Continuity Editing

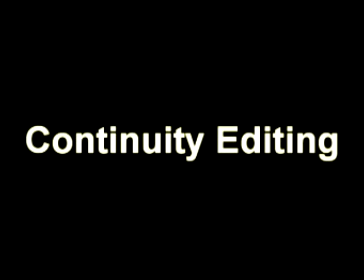[0:12]
In today's narrative films, one of the most important techniques in cinema often goes unnoticed. However, this is intentional. Continuity editing aims to present a scene so that the editing is nearly invisible. The system is now virtually universal in commercial film and television, but was originally associated with Hollywood.
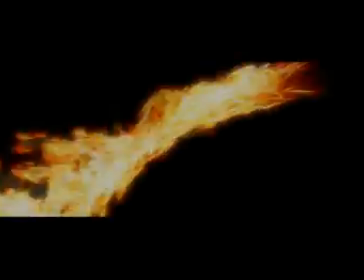[0:30]
The continuity system achieves a smooth and seamless style of narration through a variety of techniques.
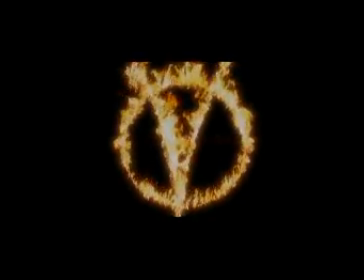[0:36]
In the film V for Vendetta, there are several scenes that show these techniques very thoroughly.
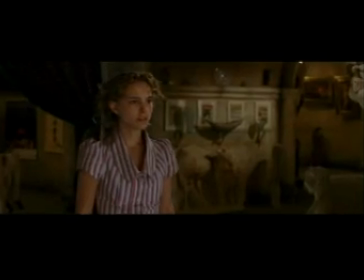[0:45]
The most important concept in continuity editing is the 180-degree rule.
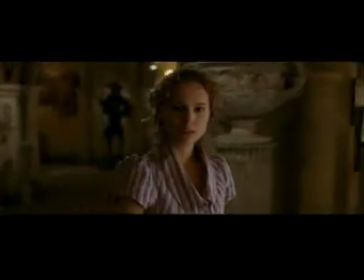[0:50]
This rule states that the camera must stay on one side of the action and objects in a scene.
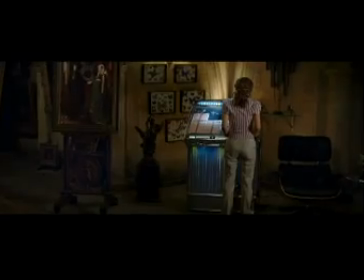[0:55]
There is an invisible line known as the 180-degree line or axis of action that runs through a scene.
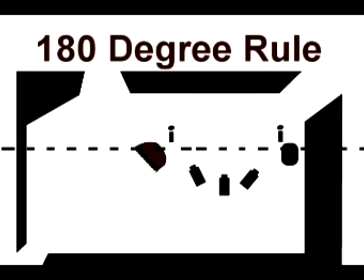[1:01]
In this diagram, it shows approximately where the invisible line is. As you watch the rest of this clip, you will notice the camera never crosses this line. This occurs so that the audience never gets confused about the positions of the characters.
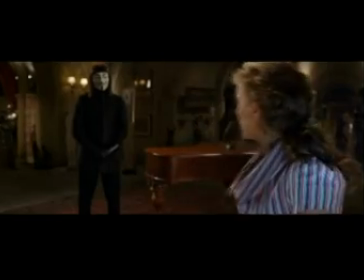[1:18] Cry me a river. You scared me. My apologies. You feeling all right? Yes, thank you. What is this place? It's my home.
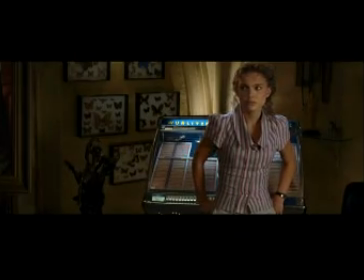[1:29] I call it the Shadow Gallery. It's beautiful. Where'd you get all this stuff?
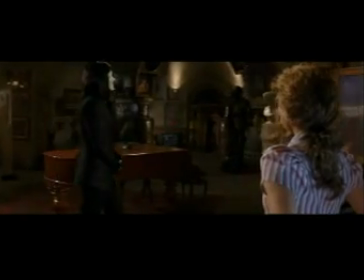[1:34] Oh, here and there, much of it from the vaults of the Ministry of Objectionable Materials.
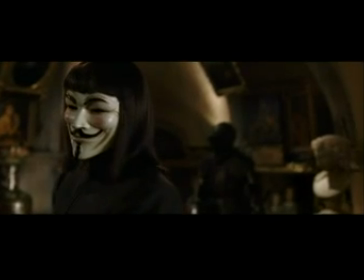[1:39] You stole them? Oh, heavens no. Stealing implies ownership. You cannot steal from the censor.
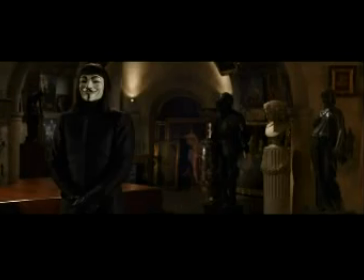[1:45] I merely reclaimed them. God, if they ever find this place. I suspect if they do find this place, a few bits of art will be the least of my worries.
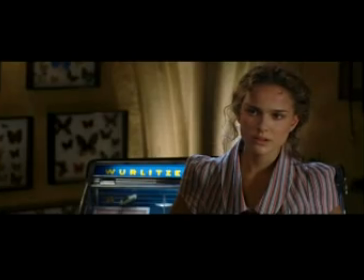[1:53] You mean after what you've done? God, what have I done? I maced that detective.
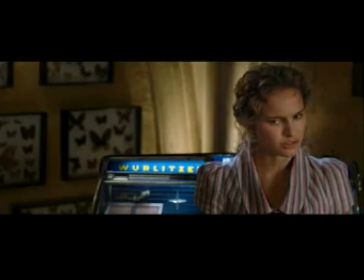[2:00] Why'd I do that? You did what you thought was right. Oh, no, I shouldn't have done that. I must have been out of my mind.
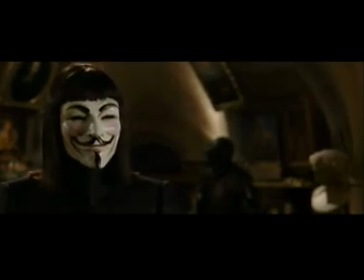[2:06] Or is that what you really think, or is that what they'd want you to think? I think I should go.
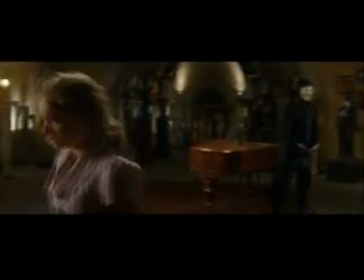[2:11] May I ask where? Home. I have to go home. You said they were looking for you. If they know where you work, they certainly know where you...
With the 180-degree rule, the viewer rarely experiences any sense of spatial disorientation.
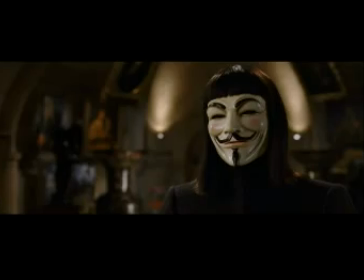[2:24]
Continuity editing ensures that no edit calls attention to itself, or makes the viewer feel confused or inconsistent.
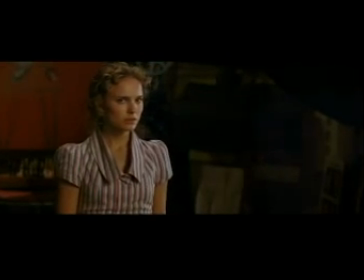[2:31]
One other important continuity editing technique shown in this clip is the eyeline match technique.
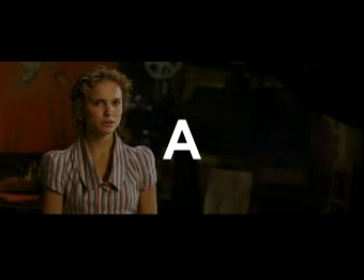[2:37]
In an eyeline match shot, shot A shows a character looking off screen, and shot B shows what the character is looking at.
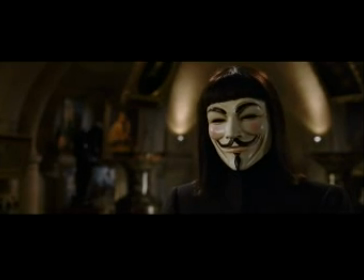[2:44]
The eyeline match helps make cuts smoother, since the viewer expects the cut to happen and is eager to see what's I next. won't tell anyone, I swear.
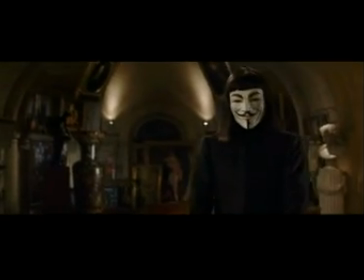[2:52] You know you can trust me. I'm sorry, but I can't take that risk. But I don't even know where this is.
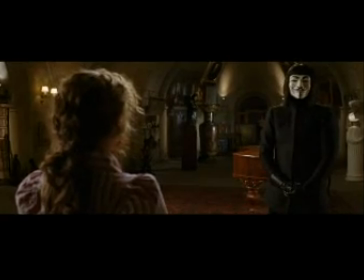[2:58] We could be anywhere. You know it's underground. You know the color of the stone. That'd be enough for a clever man.
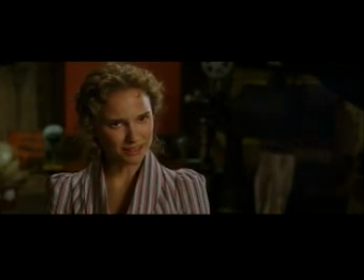[3:03] What are you saying, that I have to stay here? Only until I'm done. After the 5th, I no longer think it'll matter.
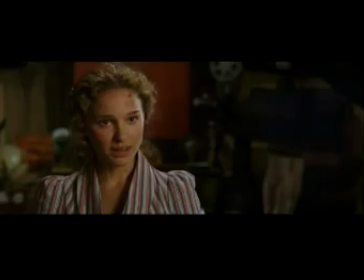[3:09] You mean a year from now? I have to stay here for a year. Sorry, Evie.
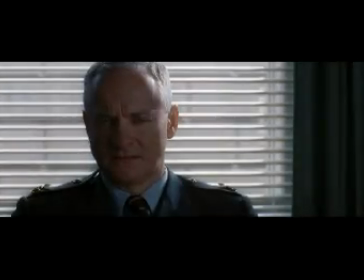[3:15]
These two techniques shown also apply for shots that have more than one character in them.
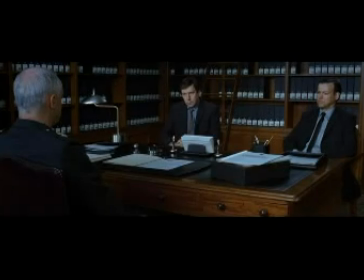[3:19]
However, the axis of action usually runs between the characters of greater importance. As shown in this clip, the two important characters are on the axis and are shown often, whereas the character on the right is only shown very briefly.
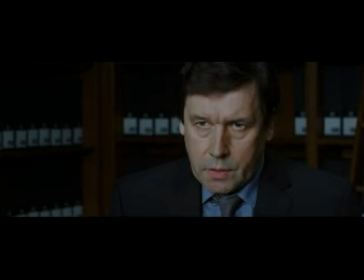[3:33] This is a matter of some urgency, Major. We need to know if there was anything different about this facility. I'm sorry, Inspector, I simply cannot recall. Was there a specific profile for those being sent there? Usual undesirables, I should think. But do you know? Of course not. I wasn't myself stationed there.
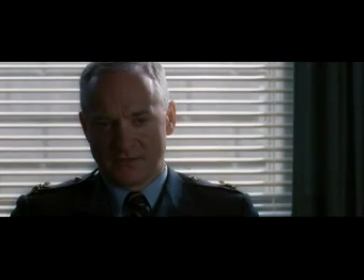[3:50] Do you know who was? I cannot recall any specific names, but if you look through our records... Your records are either deleted, omitted, or missing. As head of the detention program at that time... Before you go any further, let me remind you, Inspector, things were very chaotic back then. Right now, we don't have the problems we had back then.
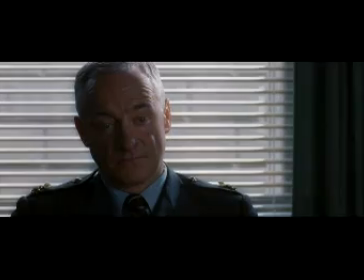[4:08] We all did what we had to do. And in those circumstances, we did the best we could.
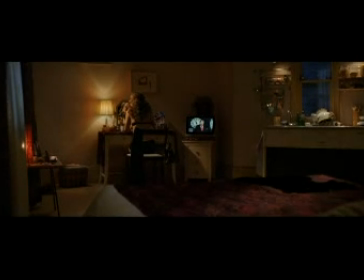[4:13]
The third technique in V for Vendetta that is used well is the method of cross-cutting. Like the other two techniques, cross-cutting is used to establish smooth continuity. In cross-cutting, the camera will cut away from one action to another action. By doing this, it suggests the actions are happening simultaneously.
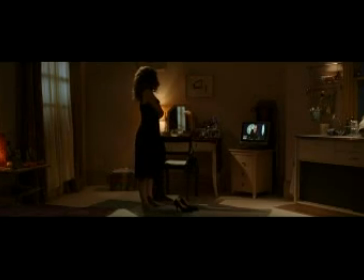[4:29]
By using this technique, it makes the viewer compare the shots and create a bigger range of knowledge than if you were just to focus on one character or action.
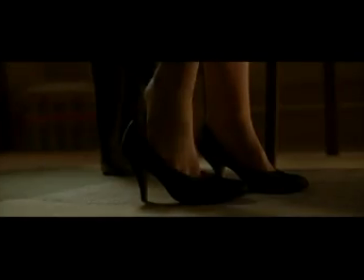[4:37]
Cross-cutting is mainly used to build up suspense. The viewer form expectations that are gradually clarified and fulfilled.
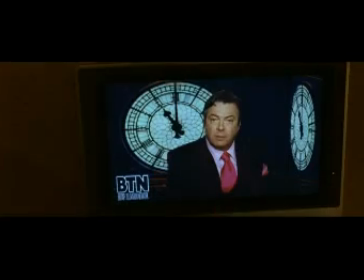[4:44]
In this clip, it switches between two characters, Evie and V. As the clip progresses,
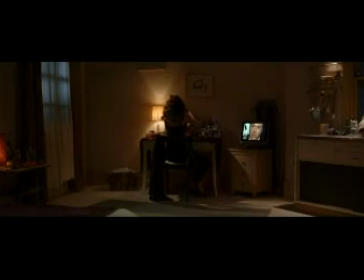[4:49]
the shots shorten to set the tone for the scene until the climax of the clip where they finally meet.
No one escapes judgment. You think he's not up there?
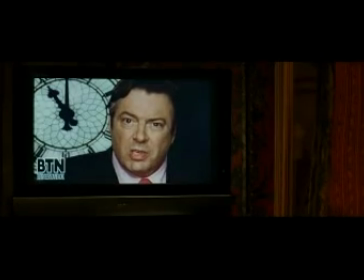[5:00] You think he's not watching over this country? How else can you explain it?
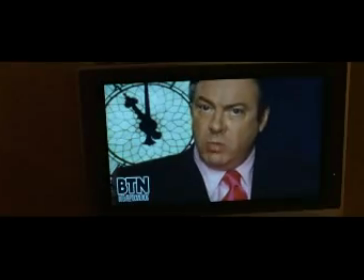[5:04] He tested us, and we came through. We did what we had to do. Islington, Enfield.
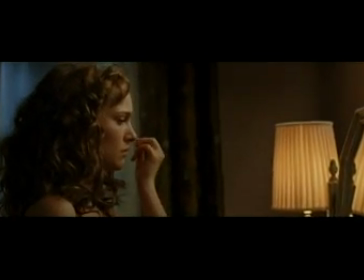[5:11] I was there, I saw it all. Immigrants, Muslims, homosexuals, terrorists, disease-ridden degenerates.
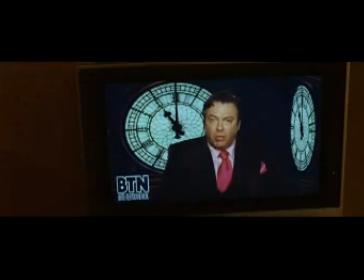[5:21] They had to go. Strength through unity. Unity through faith.
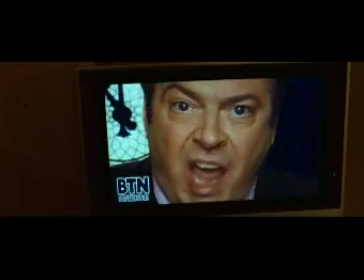[5:26] I'm a God-fearing Englishman, and I'm goddamn proud of it. That's quite enough of that, thank you very much.
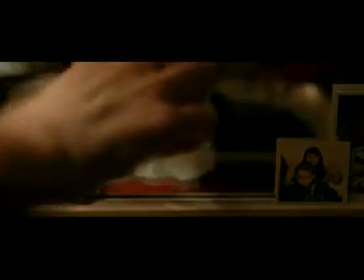[5:34] Oh, shit. A yellow-coded curfew is now in effect.
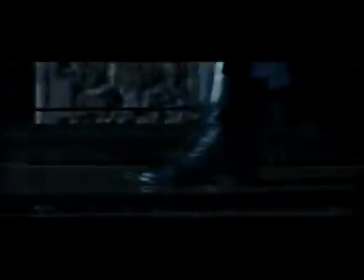[5:42] Any unauthorized personnel will be subject to arrest. This is for your protection.
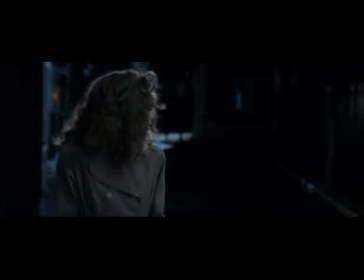[5:48] A yellow-coded curfew is now in effect. Any unauthorized personnel will be subject to arrest.
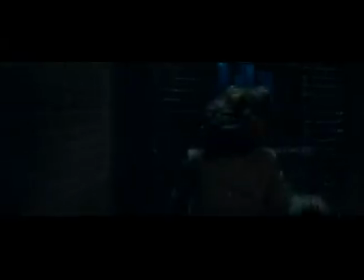[5:55] This is for your protection. Whoa! Excuse me, miss. I'm sorry, I didn't see Are you in a you. hurry, are we? I was just... It's past curfew, you know. My uncle, he's very sick.
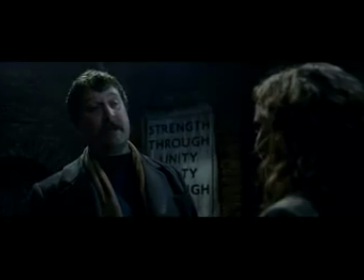[6:05] Oh, sick uncle, is it? What do you think on that, Willie? It's a load of bollocks, what I think. I made a mistake.
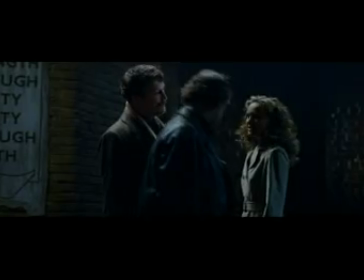[6:11] I shouldn't be out after curfew. I know that. Yeah, well, maybe you could look after us before getting back to your uncle.
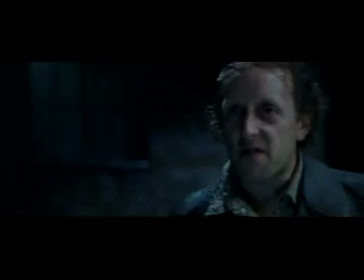[6:16] See, my friend here, he's kind of sick, don't you, Willie? Real sick. Bad case of the blues. You can feel them.
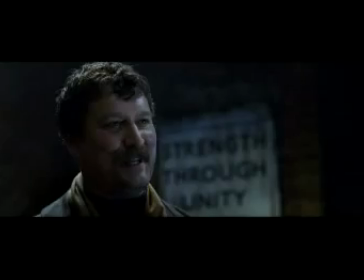[6:21] Don't touch me. Oh, look, Willie, Kitty's got claws. She just threatened us.
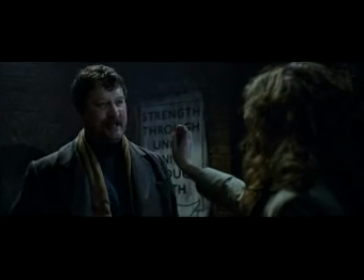[6:26] That she did. You know what that means, don't you? It means that we exercise our own judicial discretion.
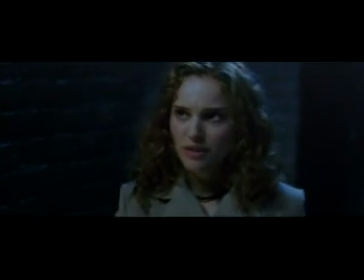[6:33] And you get to swallow it. I've got your finger, man. Oh, she's getting the picture. No, please.
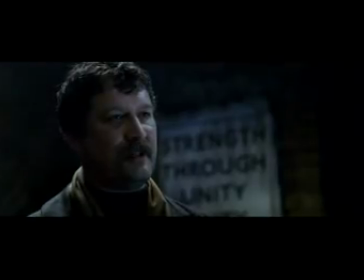[6:38] I didn't know. I'm sorry. Not yet, you're not. But you will be. By sun-up, if you're not the sorriest piece of arse in all of London, then you'll certainly be the sorest.
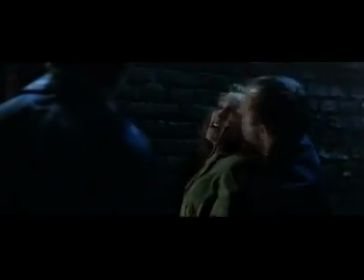[6:51] Oh, God, no. Please don't do this. I'll go home. I won't do it again. I swear. Please.
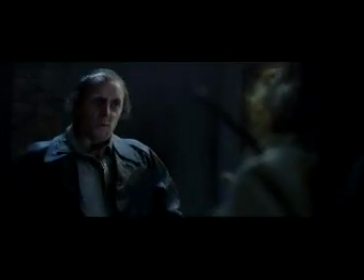[6:56] What do you think, lads? Spare the rod, spoil the child. Help! Please, someone help!
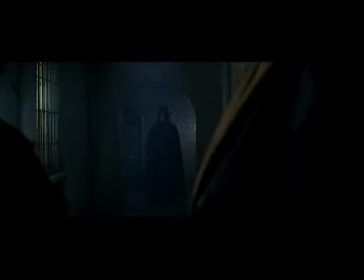[7:01] The multiplying villainies of nature do swarm upon him.
Continuity editing will continue to be one of the most important aspects of cinema for ages to come.
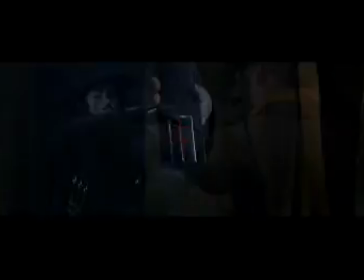[7:10]
Although these rules have been around for more than 100 years, they will still be important film elements that filmmakers just can't simply do without.